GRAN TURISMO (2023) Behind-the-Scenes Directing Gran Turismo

Ever since I was a kid, I've just been into cars.
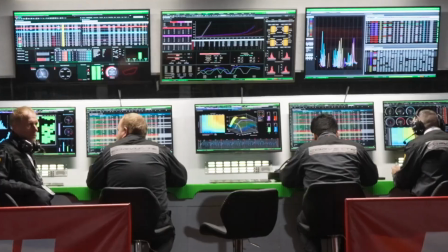0:01 It's sort of like design, art, and engineering merging, and it's design aesthetic that I'm into in a science fiction way.
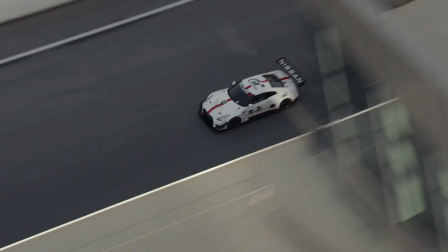0:10 In real life, I had these cars, which are road-going Nissan GTRs.
This is insane.
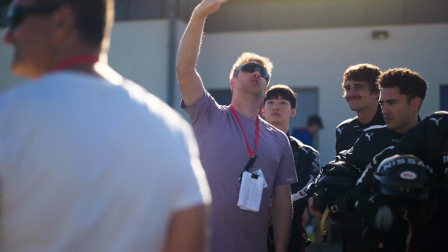0:16 So I was super excited to direct a Gran Turismo film, which is based entirely on a true story.
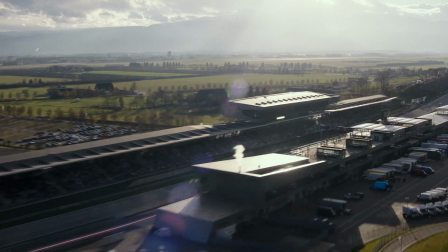0:22 The whole goal is to try to take the audience on a ride that feels as large, but also as real as possible.
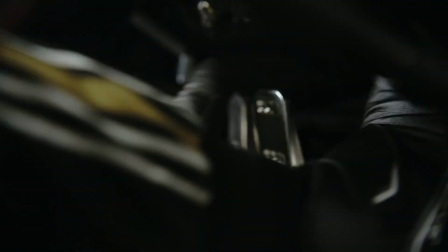0:28 You're gonna be forced to make split-second decisions that could cost you your life.
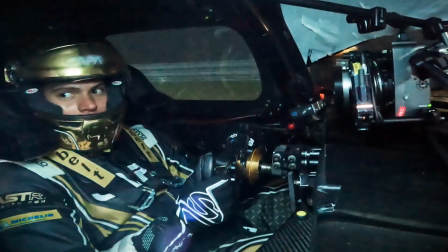0:34 We had actors being placed in real cars, going around real tracks at real speeds.
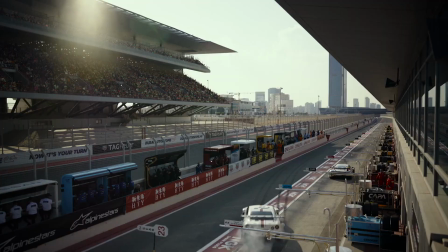0:38 How do you make the audience feel like they're there? Most of that comes down to photography style choices.
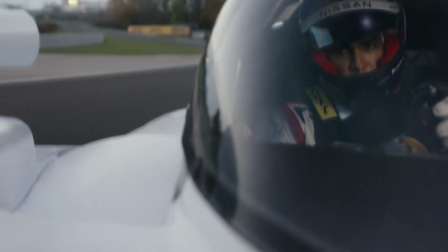0:44 We were super specific about when to be inside the cockpit versus outside the cockpit, because outside you get this amazing particulate,
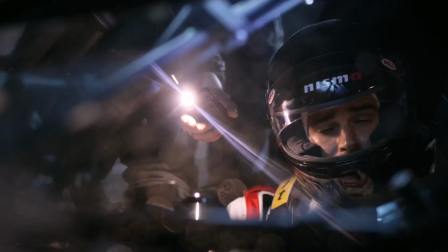0:52 either water or dust or stuff hitting the windshield, and glare and reflections and everything else that put you undeniably on the track.
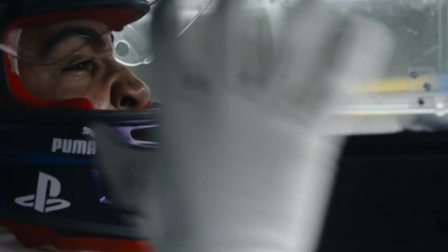1:00 I can't see anything!
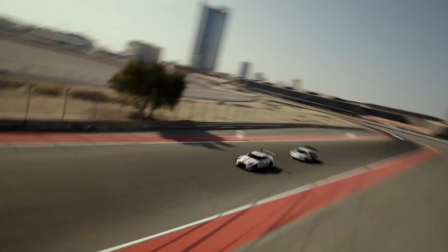1:01 Our FPV drones are highly aggressive to kind of give us the most vibrant, you know, in the middle of the action point of view.
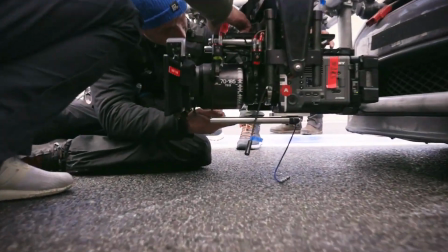1:09 And then there's a very low slung camera on a remote head at the front of a high speed pursuit vehicle.
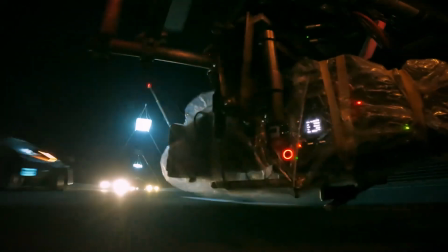1:16 So it's basically a camera car that's attacking the picture cars, matching their speed.
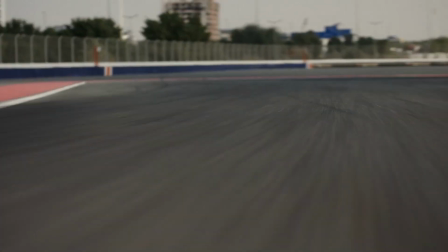1:21 Because of the fact that it's only a few inches off the ground, the speed is conveyed quite well.
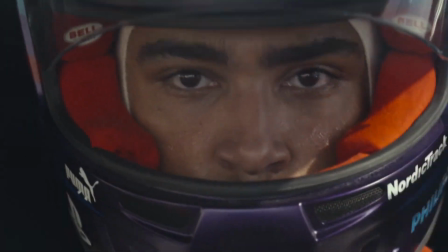1:29 If I wanted to get intimate and change the sound design and be in the cockpit,
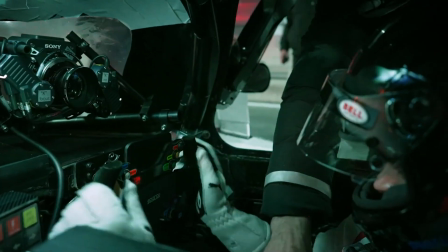1:35 we would put the camera into the inside of that cockpit, and inside the cockpit, drivers, a lot of them always describe the same thing,
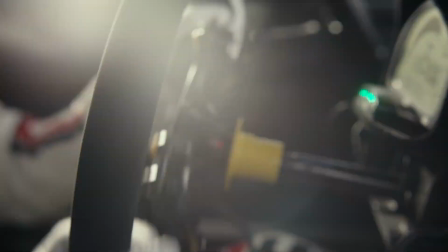1:43 which is it becomes this solitary thing where you're sort of testing yourself and you're just pushing through boundaries of physical exhaustion, just becoming sort of one with the car.
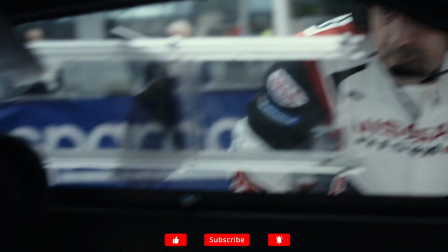1:51 We convey that to the audience by being very focused directly onto the actor and kind of just trying to enter that state.
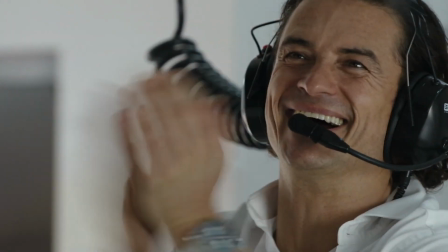2:01 That's what I'm talking about! Go!
Gran Turismo definitely is a big cinema experience. It looks very real because the cars are real, the photography style is real, and the story's real. Get in the fight! Yes, sir.